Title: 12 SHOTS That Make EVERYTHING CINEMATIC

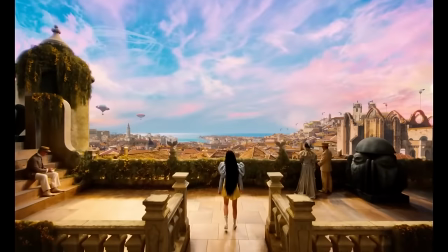Every shot tells a story. Some shots are to show a location while other shots make you feel the emotion of a character.
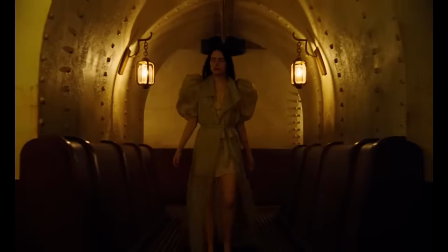The best filmmakers are masters at knowing how to use these shots to tell a story. Today we're gonna break down every one of these shots and how they affect your film.
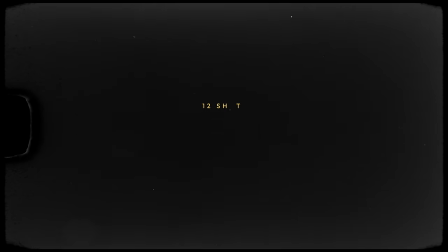This video is brought to you by our friends over at audio.com but more on that later. So the first shot that we're gonna talk about is what they call an establishing shot.
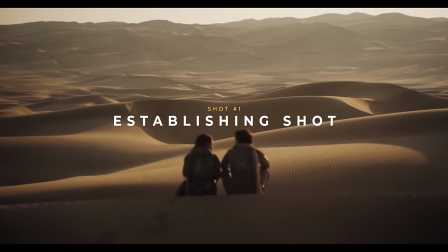This is typically a shot that shows you an environment or the location that your scene takes place in.
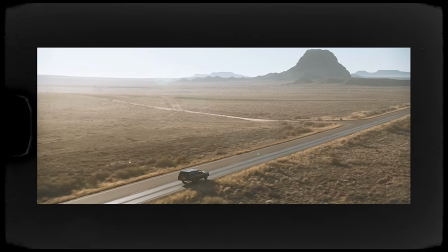Sometimes this could be a drone shot or it could just be a static tripod shot on the ground.
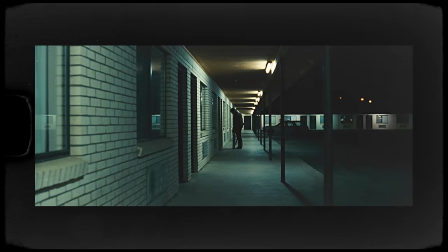But more often than not the idea is for it to be a wide shot that lets the audience understand and establish where the location that you're seeing is taking place in. The way I use establishing shots is either at the beginning or at the end of a scene to transition from one scene to another. Next we have wide shots. Now the wide shot is typically captured with a wide-angle lens and a lot like an establishing
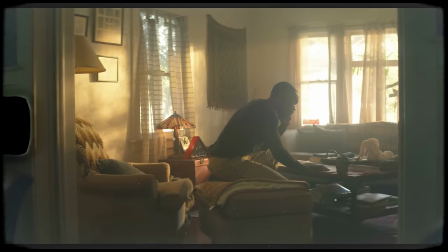shot it's frequently used to highlight a location or an environment that your subject sent.
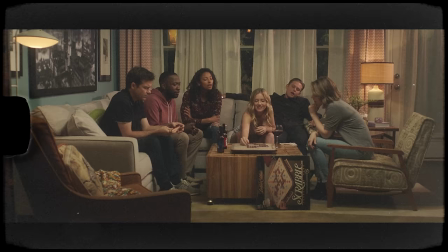A wide is great for showing multiple characters in a scene and maybe how they're interacting with each other.
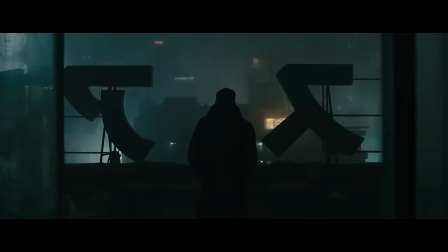Wide shots could also be a great way to showcase how lonely or how isolated a character is in a particular environment. And they could also be used to show scale, maybe how vast the location is in comparison to the character.
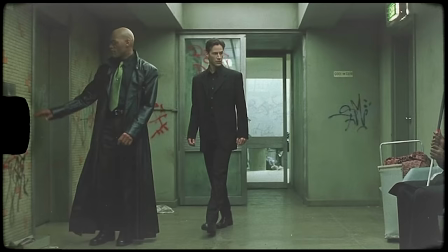Now a little tighter than the wide and you have yourself a full shot. And they call this a full shot because you can see the character's full body in the frame.
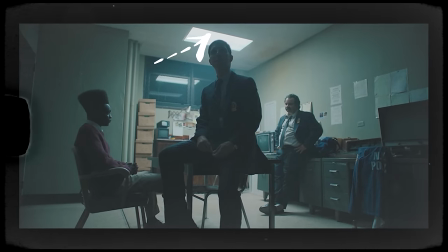So the top of the frame might be slightly above the character's head and then it'll show all the way to the bottom of the character's feet
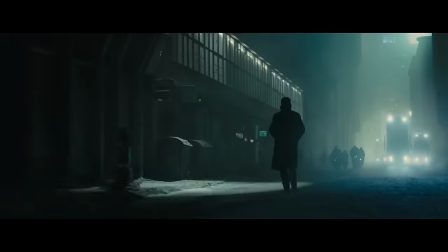and a lot like the wide shot you get a full spectrum of the body language that your character is showing but you also get a little bit
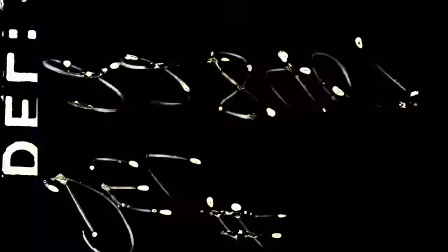of the environment and showcasing how the character is interacting with their environment next you got probably one of my favorite shot names on this list and that
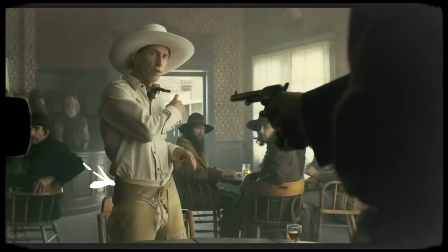is the cowboy shot this shot was used a lot in westerns because you were able to see just below the waist at the holster of the
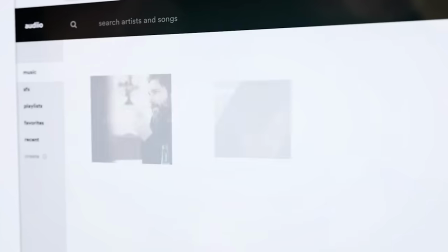gun now speaking of cowboys if you need music for your next cowboy western head over to audio.com and you can get yourself a track like this audio
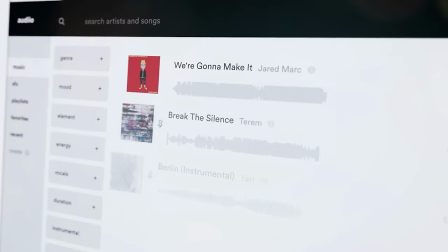has an incredible music library that they are continuously expanding and right now you can get a lifetime membership with sound effects included using the link
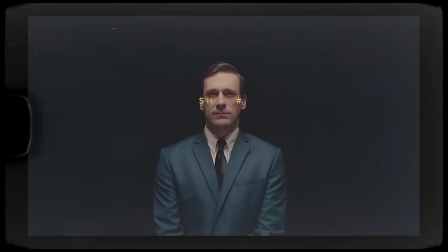below so if you guys need music for your next project check them out now punching in a little bit tighter than the cowboy shot and you got yourself
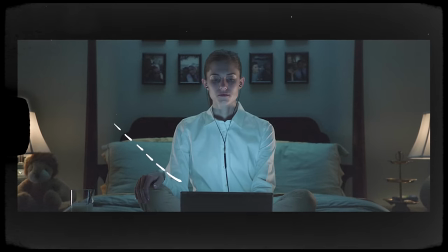a medium shot the medium shot typically is from about the waist up and it's used to focus in on subjects actions or making you really start to pay attention to what they're saying the medium shot is great to make you feel little bit closer to the subject it's great for dialogue and it's great for showing two people
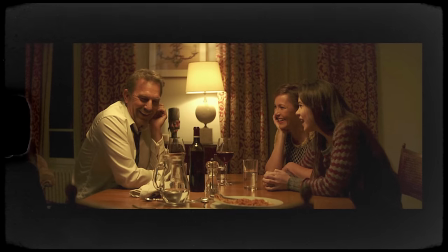interacting and talking to each other so i would think about using medium shots when you want the audience to pay
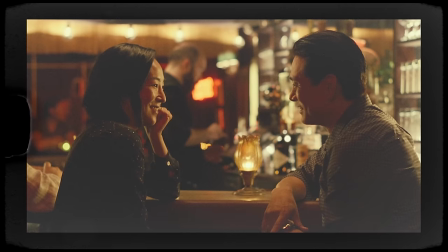a little bit closer of attention to what a character is saying or showcase two people having a conversation now we are into
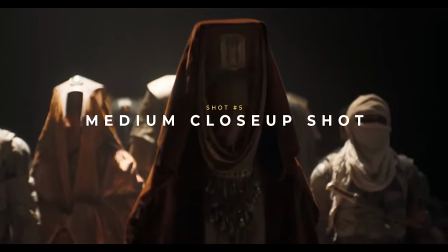the medium close-up and that is going to be from the bottom of your chest up kind of like what you guys are seeing right now and a lot like the medium shot it's great for showing a conversation but when you want to start getting a little bit more dramatic and making
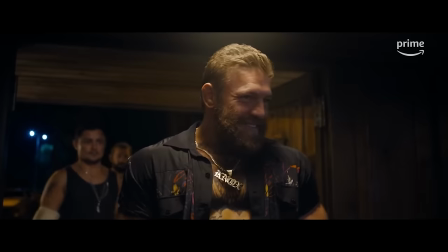the audience pay attention to the character just a little bit more using a medium close-up is a great way to do that.
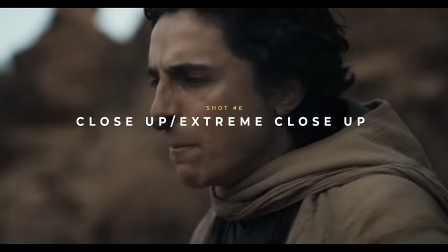Now the next one on our list is the close-up and the extreme close-up. I'm going to group both of these together.
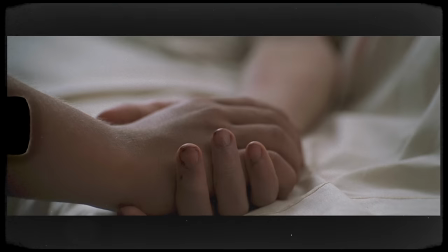The close-up shot is a great way to show details like someone's hands or a certain body part and these shots are typically used with a longer lens something like an 85 or 100 millimeters. Now if we're talking about composition of a character in a scene the close-up is typically from the chin to the top of the head and then you have
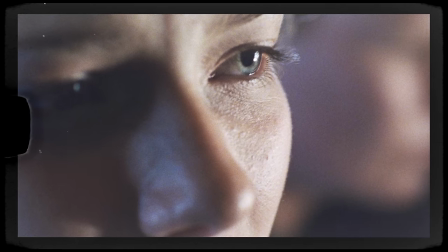an extreme close-up which would be something like the nose to the eyes or maybe just even the eyes now the next shot that we're going to talk about was something that kind of bewildered me for a long time and that was the two the three and the group shot
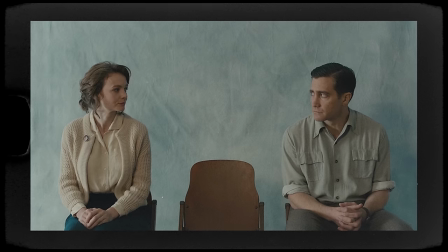i couldn't believe how simple it was but a two shot is just two people in a shot a three shot is three people in a shot and
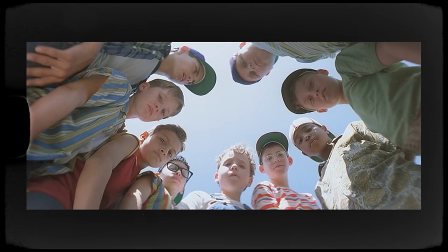a group shot is just a group of people several people in a shot i really thought it was more complicated than that but it turns out it's not
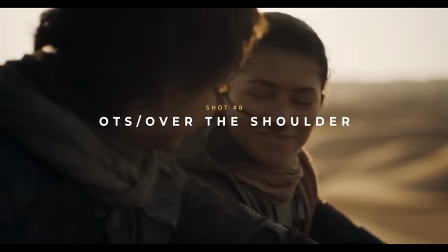and uh yeah the next shot on our list is an ots shot and maybe some of you guys have heard this before but ots stands for over the shoulder and this is probably one of my favorite ways to showcase a conversation because you have that dramatic kind of shoulder look
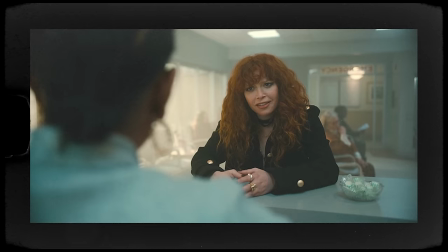in the foreground and then you have the character's face over that which just gives a little bit more depth and visual interest to the scene then we have
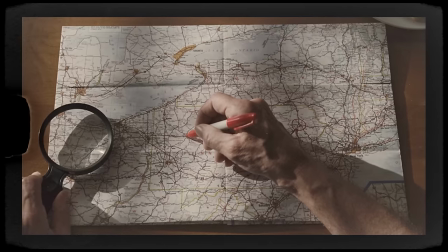the pov shot and the pov stands for point of view and this is a great way to show a character's perspective in their daily life or a first person view of what this person is going through then you have one of my favorite shots on this list and that is the dutch angle
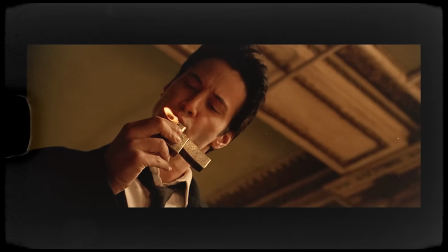and i think this is a really cool shot because it gives a different weird perspective almost showing you like something bad is about to happen or
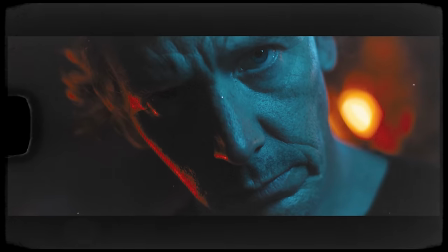something is a little bit off about a conversation or about a particular scene and how you get the Dutch angle is by tilting the camera off its
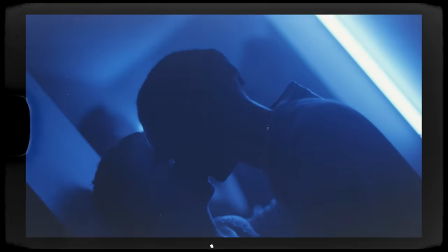access so it's kind of tilted either to the left or to the right
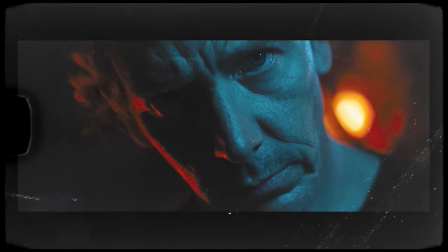and it gives us really weird uncomfortable feeling to the frame these shots are great for showing somebody that could be drunk or disoriented or possibly a conversation that's really going south or something really twisted that's happening in your scene.
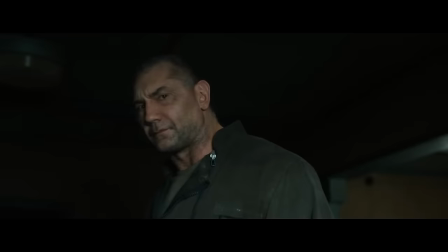Then we have the low angle shot which is a great way to make your subject feel big and powerful.
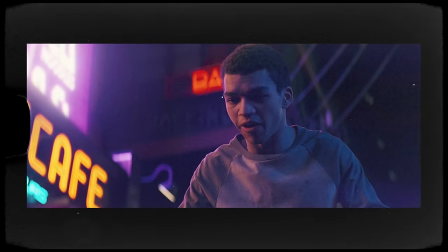Typically the shot is used in movies to show a character's dominance in a scene but if the shot is wide enough and you can kind of see the background it's a great way to show a sense of wonder in a scene like this particular scene in Harry Potter. And then you have the opposite end of the spectrum and that is a high angle shot which typically makes your character feel vulnerable or weak.
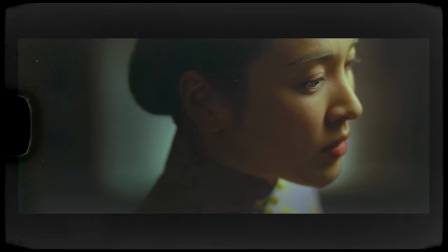This is a great tool to show something like sadness or depression in your character's vulnerable state.
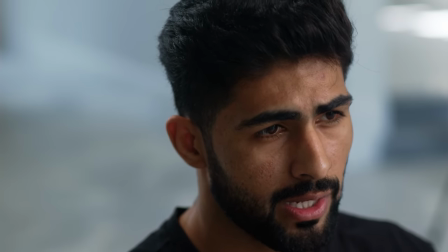Sometimes I use this in interviews when I want to ask somebody really intrusive
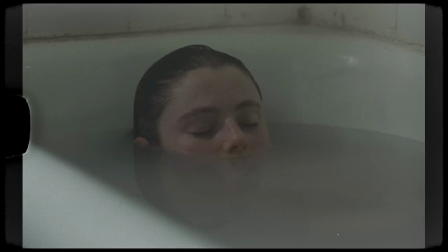questions or sometimes I'll use this to show a character's weakness in a scene. So that pretty much wraps up today's video. I want to thank you guys so much for stopping in and hanging out. If you guys have any questions or have any comments about anything that we talked about today drop them in the comments down below and I'll try to get back to you guys as soon as possible thanks again and I'll see you guys next week